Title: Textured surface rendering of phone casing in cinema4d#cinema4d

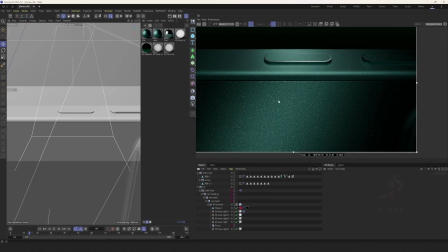0s
Hello everyone, here is Vozen. Today, I will share the lighting of this phone and some back covers
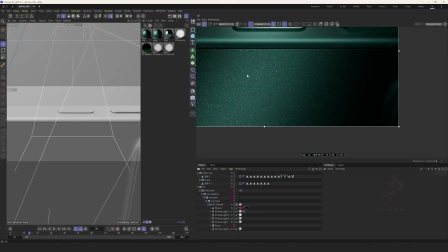10s
with this kind of grainy material and some shiny and reflective points.
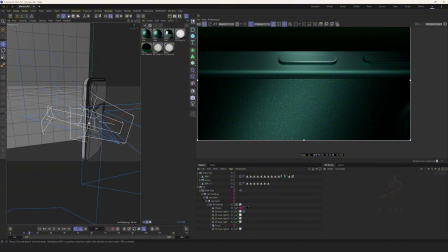19s
Okay, let's take a look at the lighting first.
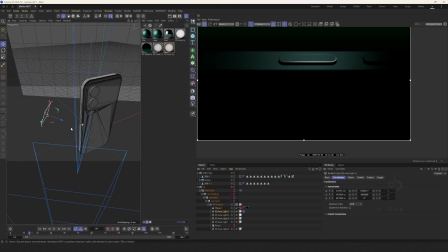27s
Let's talk about them one by one. Then this light is to turn off the diffuse in the channel
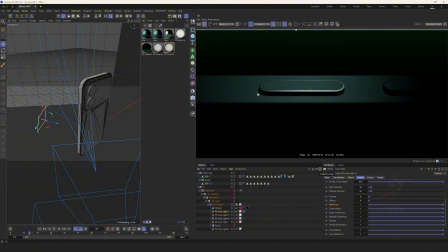37s
and retain the reflection is to make it have a band-like sense of lighting and edge. When this light is on, we can give it a target label, then align it with the middle of the target.
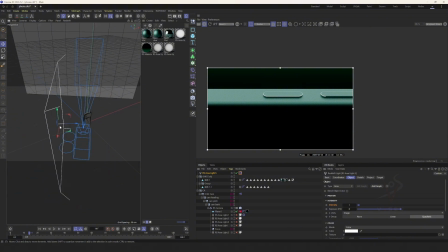56s
The middle of the target, lower the intensity, and then reduce the overall area.
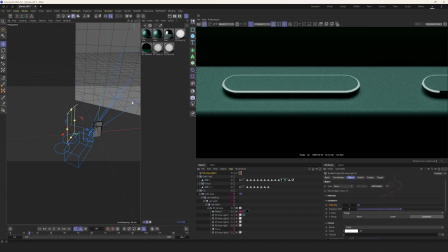68s
Okay, you can see these materials, which also makes a distinction.
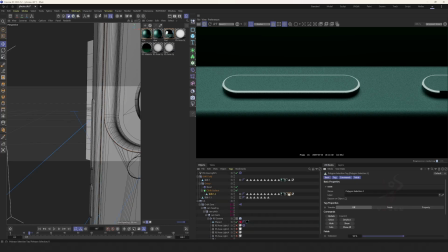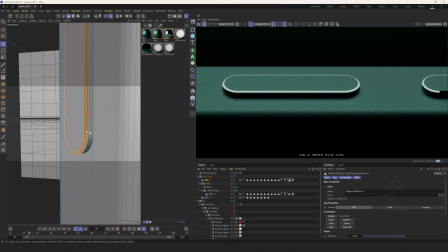82s
Okay, let's find this part. At the position of this button is given a relatively smooth material.
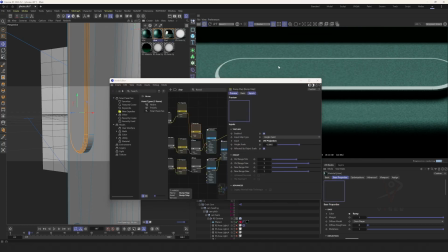93s
The roughness here is very low. In other areas, is a slightly rougher material.
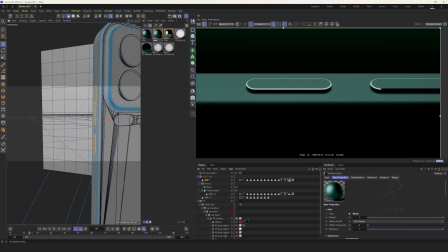101s
Let's talk about the lighting first.
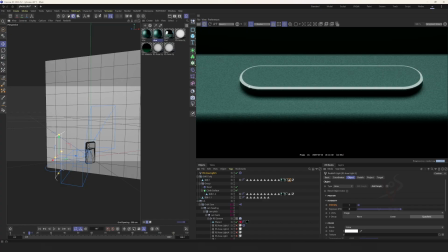106s
Here, you can see that it will reflect some smooth areas, reflect light more obviously.
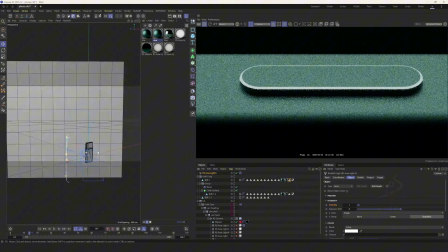114s
You can increase it a bit and then shrink it
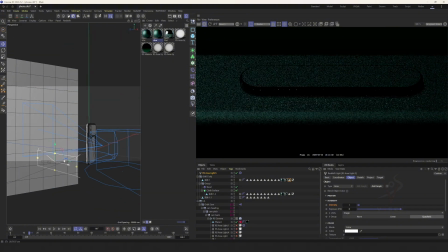121s
by adjusting the position.
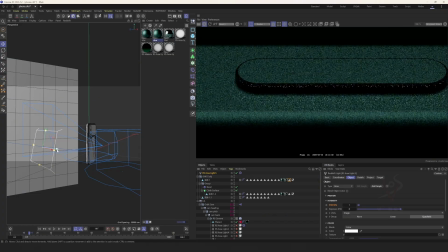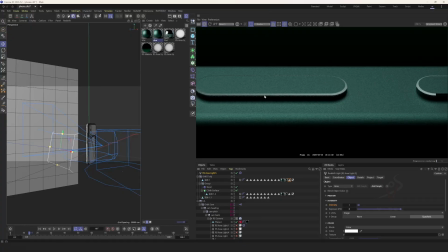135s
To achieve the effect of, to achieve a sense of light and shadow transition.
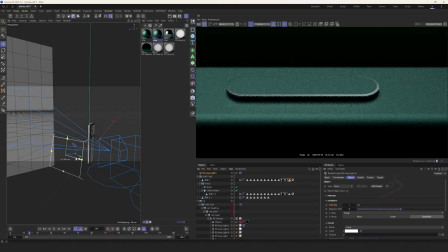143s
For these positions can be adjusted freely, then, approximately, adjust it to a circle.
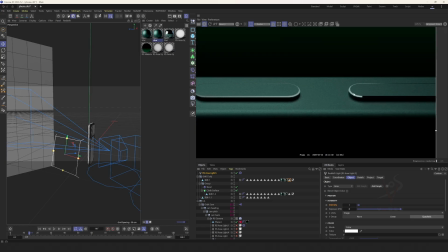154s
This area will be brighter, and the other areas will be darker, to create a transition effect.
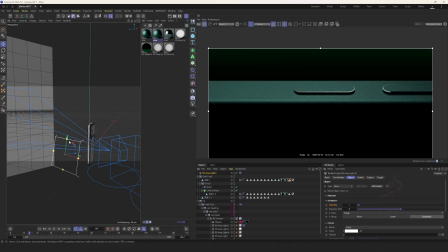164s
Okay, you can adjust the size of the light.
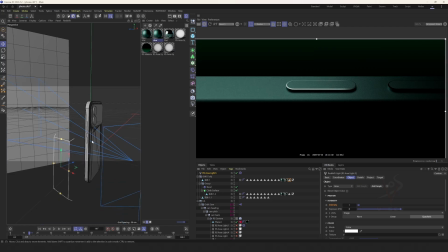183s
Okay, this is the way of lighting with light strips. Way of lighting.
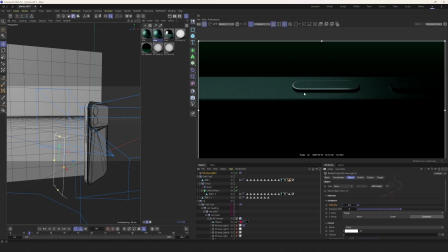191s
It can be lower to make the highlight area more and the other areas a little darker without affecting the lighting in other areas. This is the first way, the way of lighting the edge.
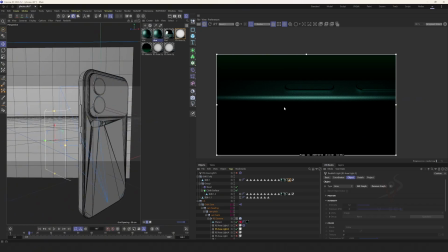212s
Next, we do the same thing, but here, to light the side.
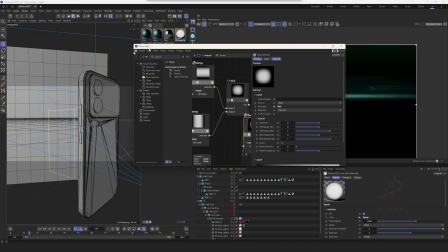221s
Here, there is a feathering treatment for the material ball.
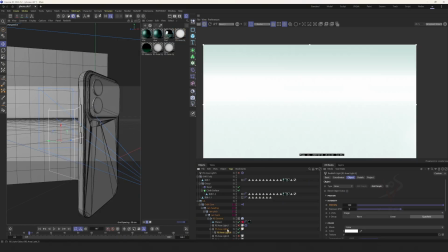227s
Let's create a new one at this position
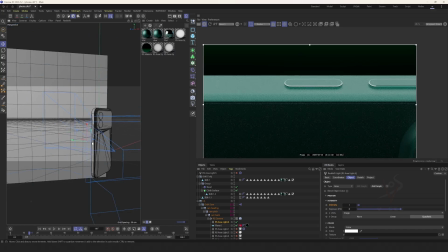233s
with the same intensity, but lower, and shrink it.
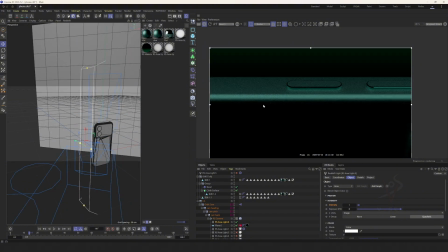240s
You can see that by default, it is a relatively straight light. Shrink it a little.